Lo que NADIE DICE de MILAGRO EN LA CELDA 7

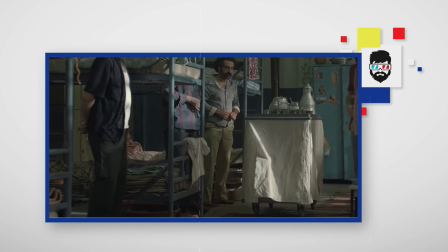245s
Sí, hay momentos ultra dramáticos pero con buenas composiciones que,
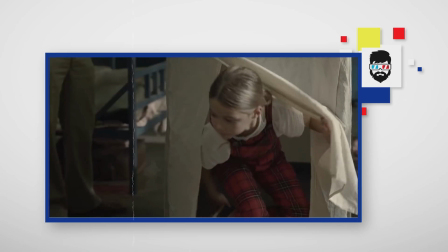250s
por más que yo sepa el truco y el artificio, funcionan y me hacen un nudo en la garganta.
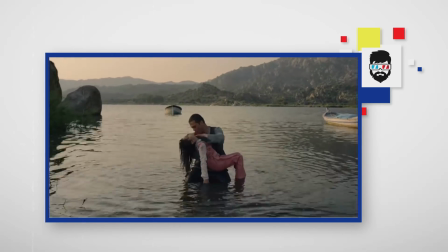255s
Cuando Memo sale por primera vez del agua con la niña en brazos, funciona.
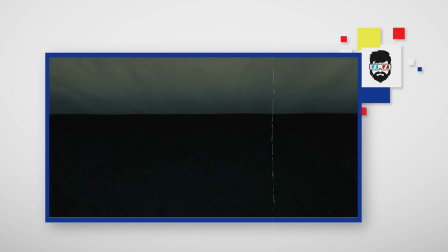260s
Cuando su hija lo va a visitar por primera vez en la prisión y vemos ese plano cenital denotando su distancia física, funciona.
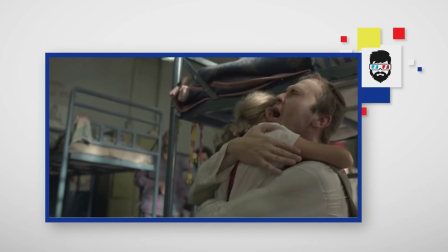268s
Cuando Ova entra a la celda y vemos un abrazo afectuoso entre los dos, funciona.
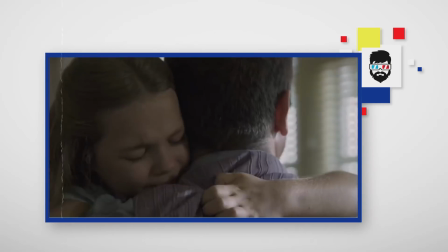272s
Y cuando él acepta su destino y se despide de su hija, sí, también funciona.
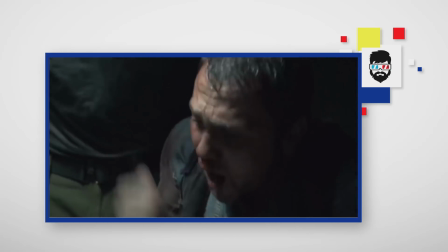278s
Y por cada uno de estos momentos, también, y claro está, vemos la misma cantidad que ya son algunos un tanto burdos y forzados.
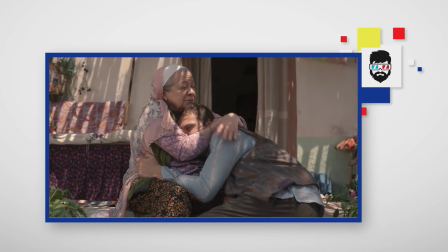286s
Tanto así, que ya esto parece el Zack Snyder del melodrama
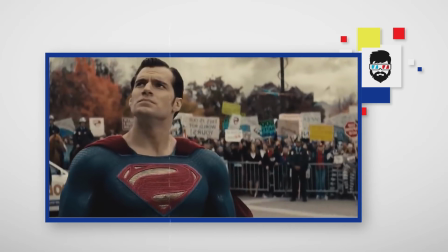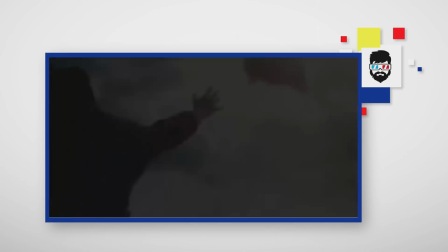A estas alturas del partido me imagino que si a Memo en algún momento en la prisión Le colocaron un traje superhéroe, la percepción de la gente cambia Y dirían, oh no, una versión super madura de los superhéroes Ya pues, ya pues, los conozco Hay de superioridad sobre este tipo de historias La película dura dos horas,
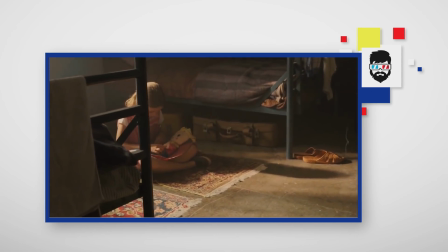320s
pero buena parte de ellas Incluyen estos planos largos y largos denotando sí, una idea que ya sabemos,
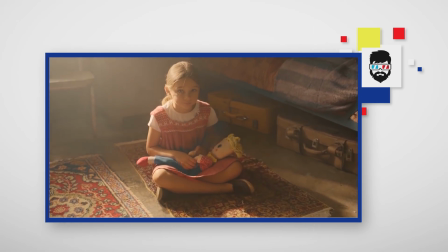327s
ambas personas se extrañan. Pero queda claro que todo esto se palmea con la notable interpretación del actor Aras Bulut, que se parece mucho a mi amigo y crítico de cine también Sebastián Zavala. Un saludo mi hermano. Mi real problema con Milagro en la celda 7 es que cada giro de guión se ve a 40 kilómetros de distancia. Ya entendemos muy bien de qué van estas películas, que es una feel good movie, que básicamente va a seguir ciertos bits para tratar de hackearte emocionalmente, pero claro, como no hay mayores sorpresas, como ya es muy derivativa pierde un poco el gusto y no golpea tanto como debería tiene segmentos individuales que de por sí, aún sin haber visto nada de la película, te chocan por la misma pues no, emoción que te da esos momentos y que están construidos con ese objetivo pero no diría que es una buena película ya debería compararla con La Rosa de Guadalupe ahí me parece que estamos exagerando un poquito
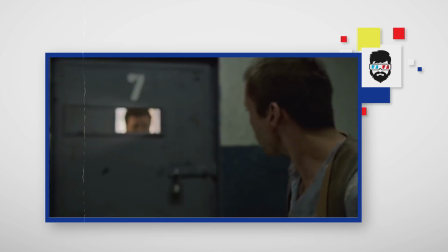Y como ustedes saben que no puedo simplemente Ver una película, poner rey y empezar a hablar Si me tengo que meterme cabe para hacer esto Más difícil, me he visto la película Original, la surcoreana La del 2013,
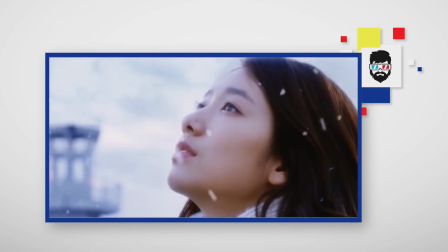404s
que también se llama Milagro en la celda 7 Y es una versión Superior,
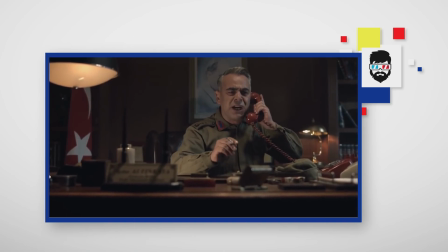410s
totalmente superior Salimos de esos tonos azules a lo Me estoy tomando tan en serio como David Fincher O Christopher Nolan,
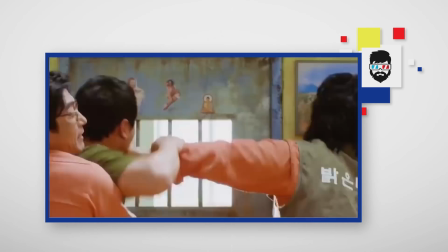416s
para tener Una paleta amarilla y naranja bien saturada Dándole una ligereza mayor
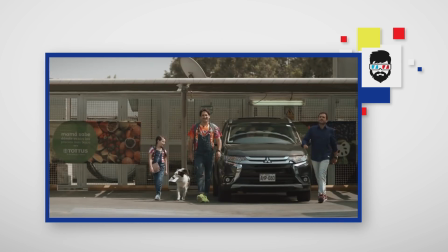421s
a lo que estamos viendo ¿Acaso te imaginas la película Margarita con esta corrección de color?
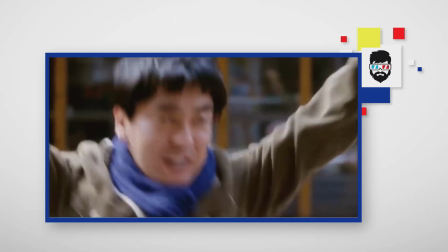427s
No funciona tanto, ¿no? Dejamos de lado el melodrama con la abuela hipertenza Y toda la intriga política y el rollo
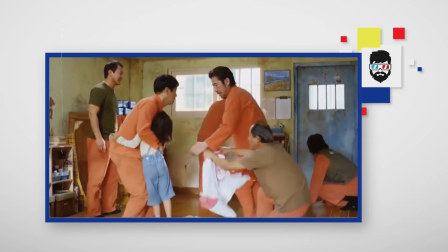433s
de los abogados En pro de profundizar vínculos entre los mismos prisioneros Que son
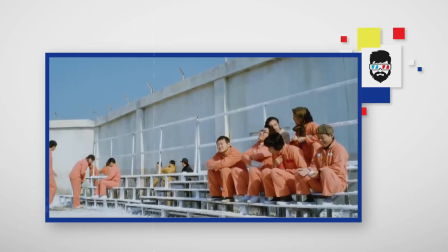438s
personajes mucho más vivaces y memorables Porque hemos tenido más tiempo con
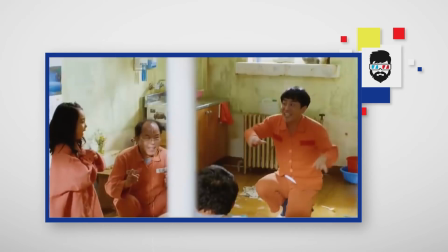443s
ellos La fórmula aterriza mucho mejor El enemigo ya no es un
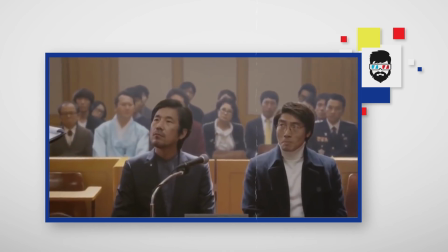447s
general malvado que complota en cada segundo del metraje Sino es legítimamente un padre buscando su justicia Y no vemos el accidente Por
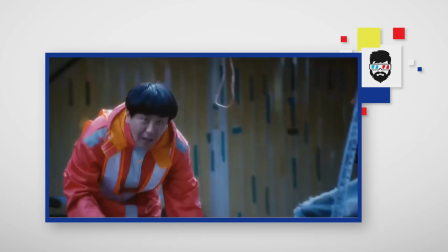456s
lo cual no sabemos exactamente qué es lo que pasó Y eso nos mantiene interesados por el resto de la película Le damos también un toque de comedia sin dejar de ser
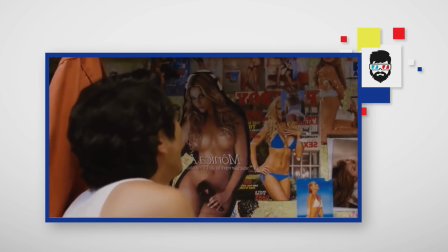465s
un melodrama Por ejemplo uno de los prisioneros tiene sus calatas favoritas en la pared Pero la niña las
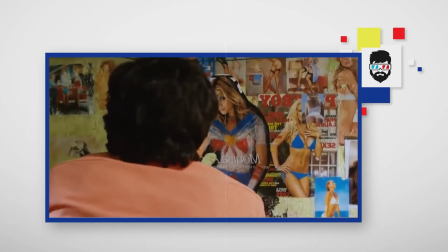470s
pinta porque dice que ellas tienen frío Funciona Hay un homenaje a Jungo Boogie
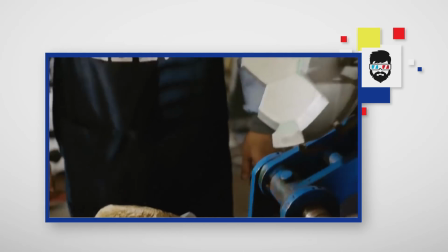479s
Y un baile de Sailor Moon